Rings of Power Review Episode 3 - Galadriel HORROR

Rings of Power Episode 3, the show that brings hope to the universe. Because if these showrunners can get $1 billion to make this, then anyone can.
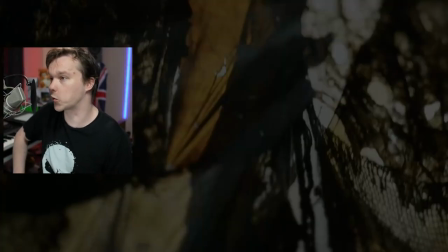0:07 We start with the impossible elf and he's been captured by orcs. We all know Amazon loves to inject allegory into their TV shows.
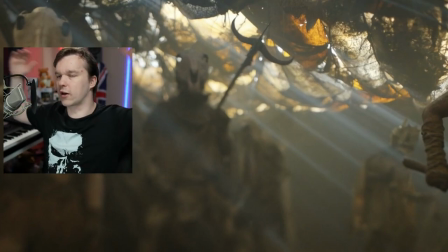0:14 And the orcs are stuck in these tunnels, covering up the roofs. They are terribly scared of the sunlight.
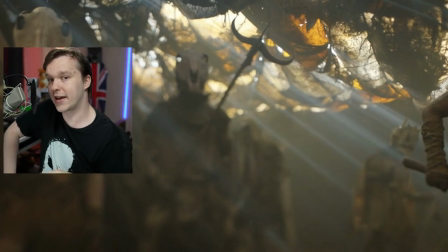0:18 They go out in the sunlight and they get burnt. And I think that could only mean one thing. Gingers. But they're dragging their impossible elf through the tunnels.
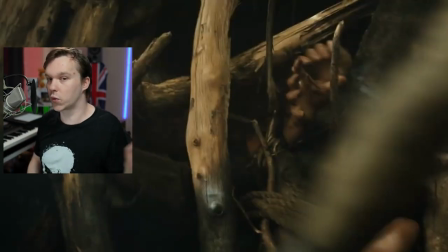0:25 And it's taken him a while, but he may just have realized what happened to all of those other villagers. Because it really wasn't obvious where all those bodies went.
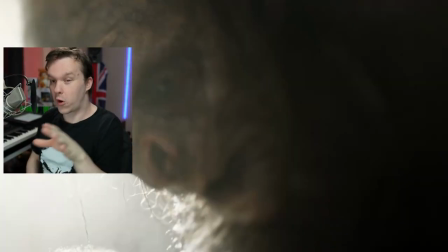0:31 But we get dragged through this tunnel for far too long.
For Adar.
Now, Adar is the name of the episode. It's not in it.
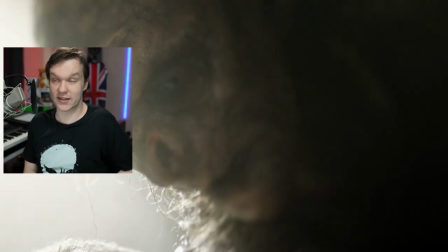0:37 Seriously, there hasn't been this much false advertising since they made a film called Kill Bill and didn't kill Bill.
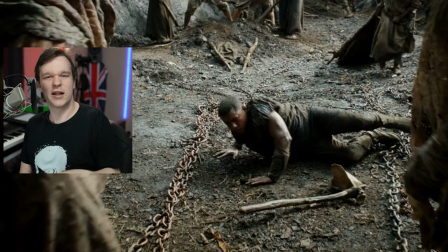0:41 But the orcs get some restraints, put them on the elf, and make him classically chained. This absolutely isn't foreign allegory being injected into a classic piece of British literature.
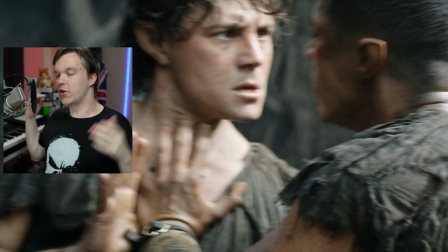0:50 Although why a bunch of gingers want to chain him up, I have no idea. But he gets grabbed, turns around to fight him, and finds out, oh no, there's just a load of actual proper elves here. Of course, we all have our hair cut to show our ears off. Yeah, as you know, Galadriel, the one who has to hide as an elf, therefore can't show the pointy tips or ears. We've reached a point with Rings of Power where the length of your hair is a plot device.
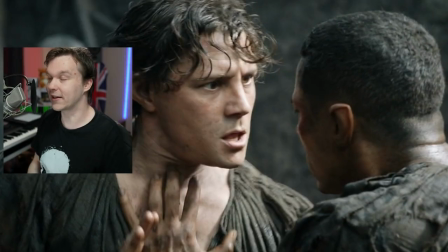1:09 I now genuinely think that all these people have short hair, specifically, because otherwise how on earth were you supposed to know they were elves? Because we just made them look like humans in every other regard, so the only thing that tells you they're elves is their ears, so you have to see them.
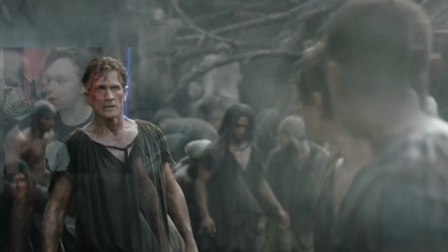1:23 But it turns out somehow all the elves have been captured. I honestly have no idea how his boss got captured.
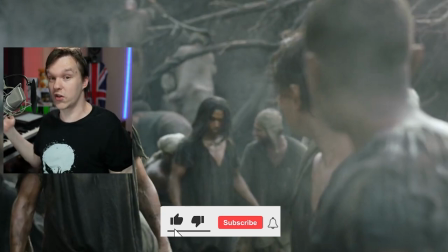1:28 Did he go into a hole just to find out what was on the other side as well? We'll never know. No, I mean that literally.
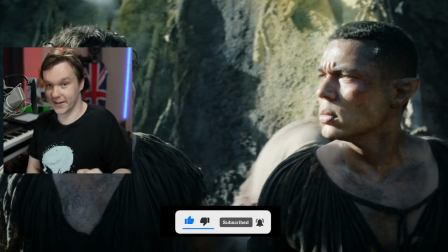1:33 They never tell you how any of these people got here. It's not important information. Don't ask questions.
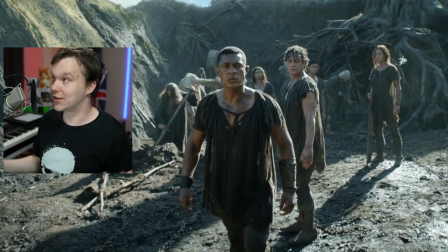1:38 So all these elves have been gotten into a pit to just dig around for absolutely no reason whatsoever, as far as I can tell.
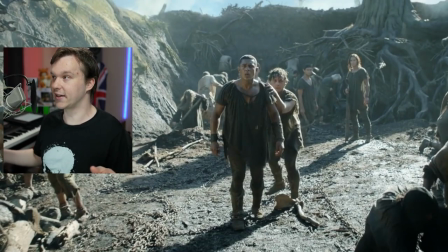1:44 They're all just like prodding dirt and stuff. They don't go anywhere. They don't dig anything. This is the size of the set they have for the entire episode, and it never changes. But we go back through the orcs who are just like beating people up randomly for no reason. Because you know, people dig holes a lot better when they've been beaten within an inch of their lives and can't move.
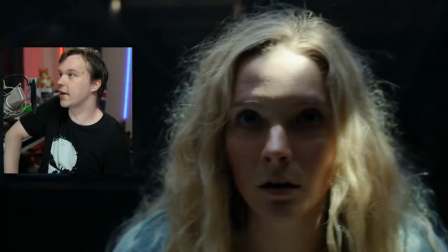1:59 But oh no, Galadriel's awake! She wakes up like it's a horror film, and given a personality that we see in this episode, she could star in one.
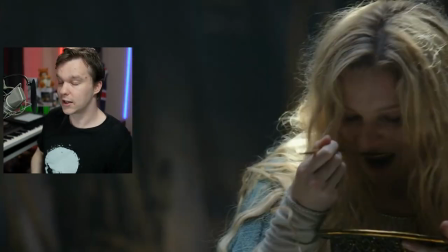2:07 Halbrand comes, gives her some food, and she's like, oh, what if it's poisoned? I mean, she can't be that desperate to eat. She was already planning to swim for a few more months yet.
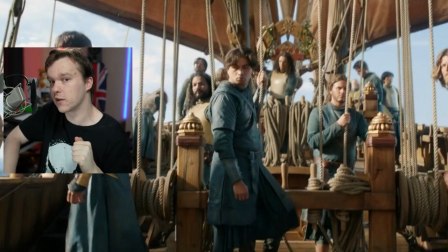2:13 What was she going to do? Catch fish on the way? But she goes on deck. Welcome to the Numenorean boats, who have slogans that can only be described as complete and utter lunacy.
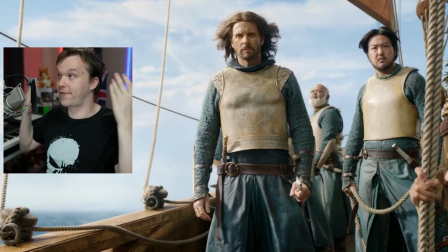2:22 This is meant to be an impressive shot. That's why we've got a green screen and a fan in his hair.
One of the Eldar.
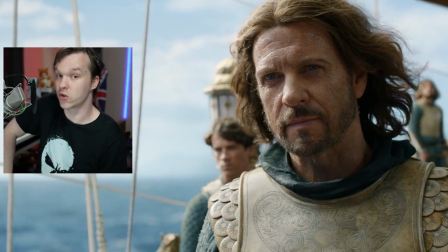2:29 You might as well be an elf yourself, mate. You've got longer hair than most of them. But he says, I am obliged to deliver you to my betters.
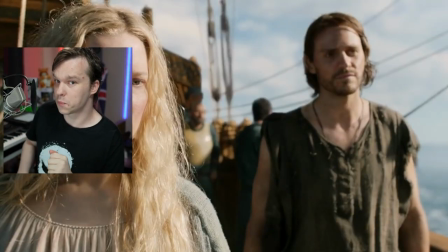2:34 How very monarchy of you. But Rings of Power, never one to disappoint when it comes to quality dialogue, has this bizarre exchange.
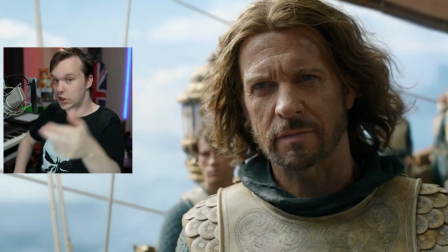2:41 To what port do we sail? See for yourself.
So she's asked a question and he's refused to answer it.
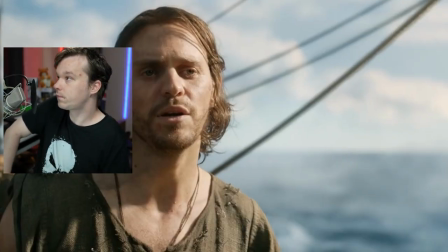2:46 Oh, well, you know what's going to happen next.
We're nearly there. Nearly where?
Yeah, we got to ask it again. Look, he refused the first time.
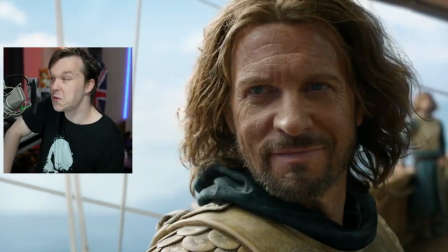2:51 I'm sure if we just repeat it, he'll be fine.
Home.
You smug little twat. And she's like, oh no, he's stolen my dagger.
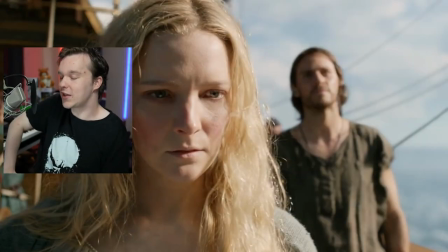2:57 I'm pretty sure he took that just so Halbrand can get his end away later on. She takes a step towards it as if she's planning to take on the entire boat in a fight.
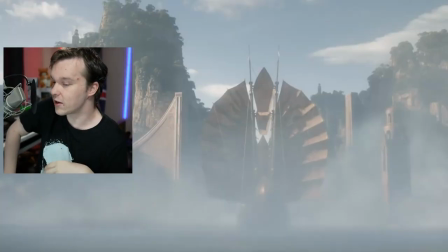3:05 This is Rings of Power. She might be able to. But she manages to restrain herself as we spend the next 5 minutes just doing aerial shots over landscapes.
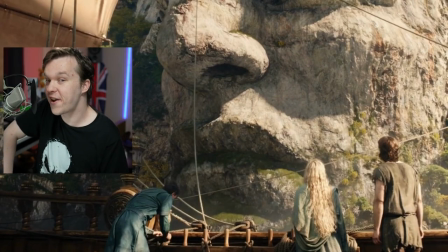3:12 Oh, there's a tower. A massive face. Now that is one hell of a nose.
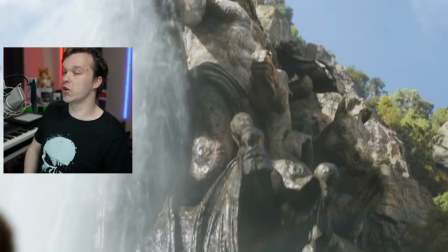3:17 What is this place?
I always think if you're going to ask a question, you should do it over the waterfall so no one can hear you.
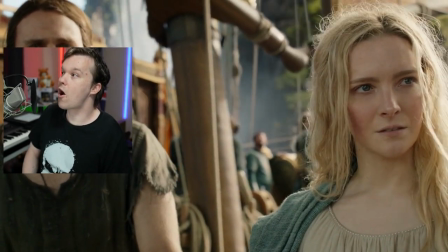3:23 The island kingdom of Numenor.
Numenor. I can't roll my R's. I really wish I could to take the piss.
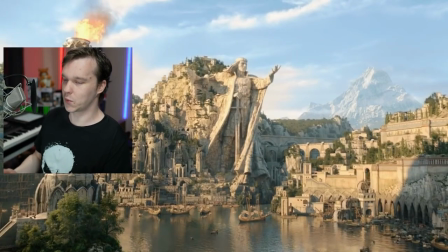3:29 But then we get more trailer shots and we get back to the CGI landscapes where the music again just really wants you to know how epic all of this is.
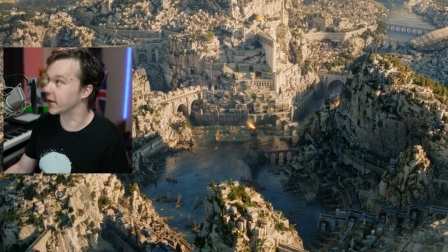3:37 It's okay, we get the message, dude. I don't know if you get the memberberry references which they're doing here, but we cut to the actual set, which they were so proud of that they'd built in real life.
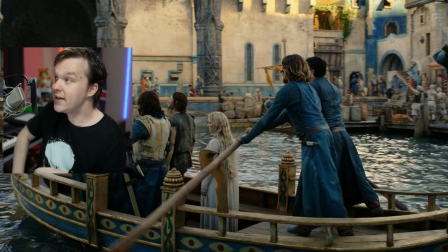3:46 We built an entire city, and it's got graffiti on the walls and everything.
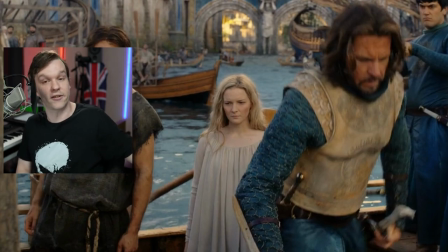3:51 And it's a good job they built it, because not only is it going to go to an entirely different country for the next season, but they use it to get off a boat in.
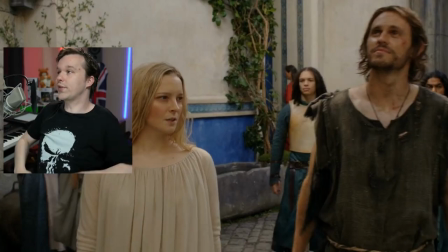3:57 No, I'm not joking, that's all they use the set for. But then Galadriel starts condescending towards Halbrand.
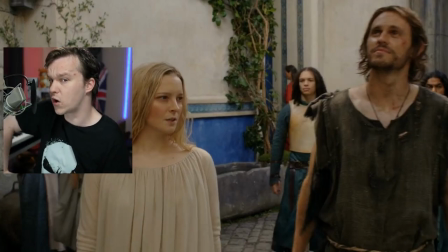4:02 These aren't like you.